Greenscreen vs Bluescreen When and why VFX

What would you say is the most recognizable VFX technique? Of course green screen or blue screen.
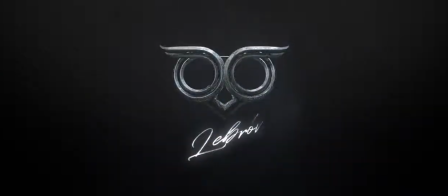To begin with, just in case you didn't know,
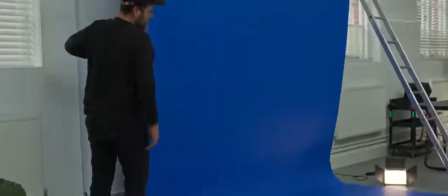0:16 green and blue screens are used in production to be able to quickly cut out subject from their background and compose them on top of something else. This allows us to put real people into unreal environments. In order to understand why this technique works so well let's use the help of our color wheel. Human skin tones naturally does not contain any green or blue colors in them. Skin tones lives in this part of the color wheel. Greens and blues lives on the opposite side of the wheel so when we're excluding them from the shot we're not affecting skin tones. Theory sounds awesome. I wish it was that simple on the practice though. So why choose one over the other? This time let's check the color spectrum chart. The luminosity of green color is much stronger than any other colors. Digital cameras record green much brighter and cleaner. One of the main challenges with this technique is to light your background as flat as possible to avoid any tonal variations of the color. The main benefit of green screens is less complicated lighting rigs green is quite forgiving if you don't have the perfectly flat background but as green is so
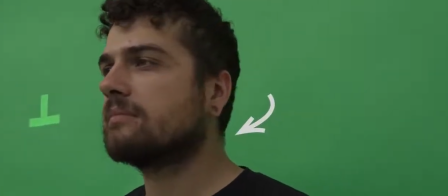1:32 powerful the light spill on your subjects is more pronounced it may result
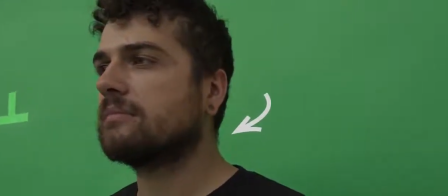1:38 in difficulties during keying and color grading to avoid aggressive color spill you may want to put your subjects as far away from the background as possible the blue color is
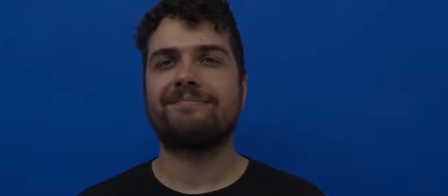1:50 less powerful luminosity wise therefore produces almost no color spill
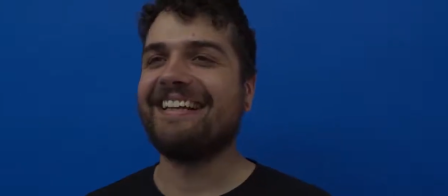1:56 which may help you with more detailed key but it's much harder to light
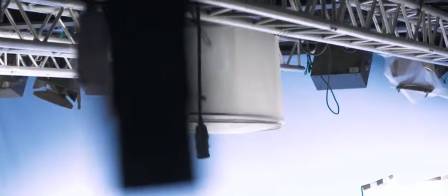2:02 blue screens you would need much more powerful light panels in order to get blue screen evenly lit less luminosity and less color spill helps with things
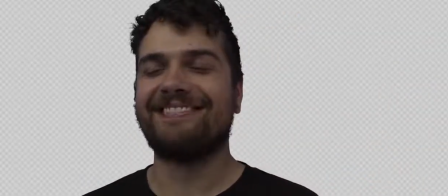2:14 like hairs and subject edges which is really important for the quality of your key. Whether you should use green or blue screen depends on what kind of shot you are trying to achieve. Considering all the stuff I already told you the green is a cleaner color and doesn't need as complex lighting setups but spills a lot of color and may result in bright edges and different artifacts.
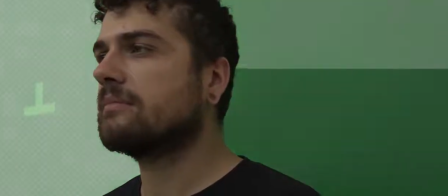2:41 All this makes green perfect for shots featuring bright backgrounds, daylight scenes.
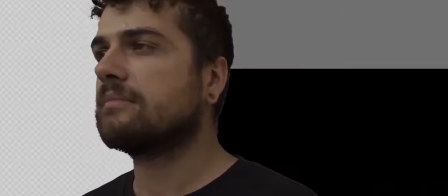2:48 Bright edges would be less noticeable and you don't have to worry that much about the details. If you would try to place the same subject into dark scene you would have to spend significantly more time to make it look acceptable. It doesn't make green screen unusable for dark shots. It's just not the best choice.
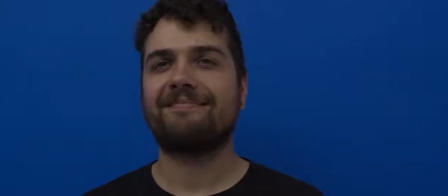3:07 Blue screen is perfect for dark shots it doesn't spill that much color on your subjects therefore you have darker edges this is pretty much all
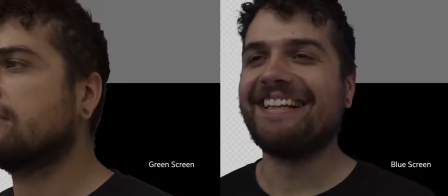3:16 you need to know about green and blue screens and this is all i wanted to share with you today the process of keying tips and tricks are coming
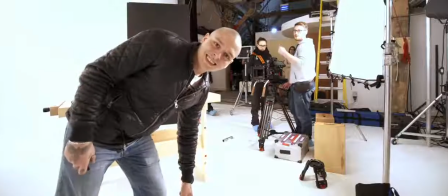3:25 in a separate video sometime soon i want to share some tips i practice on set as a supervisor because i think it's really crucial for a lot of dps and everyone being on set to know a lot of stuff about green screen in order to make all our lives easier. Stay tuned! See you soon. Peace!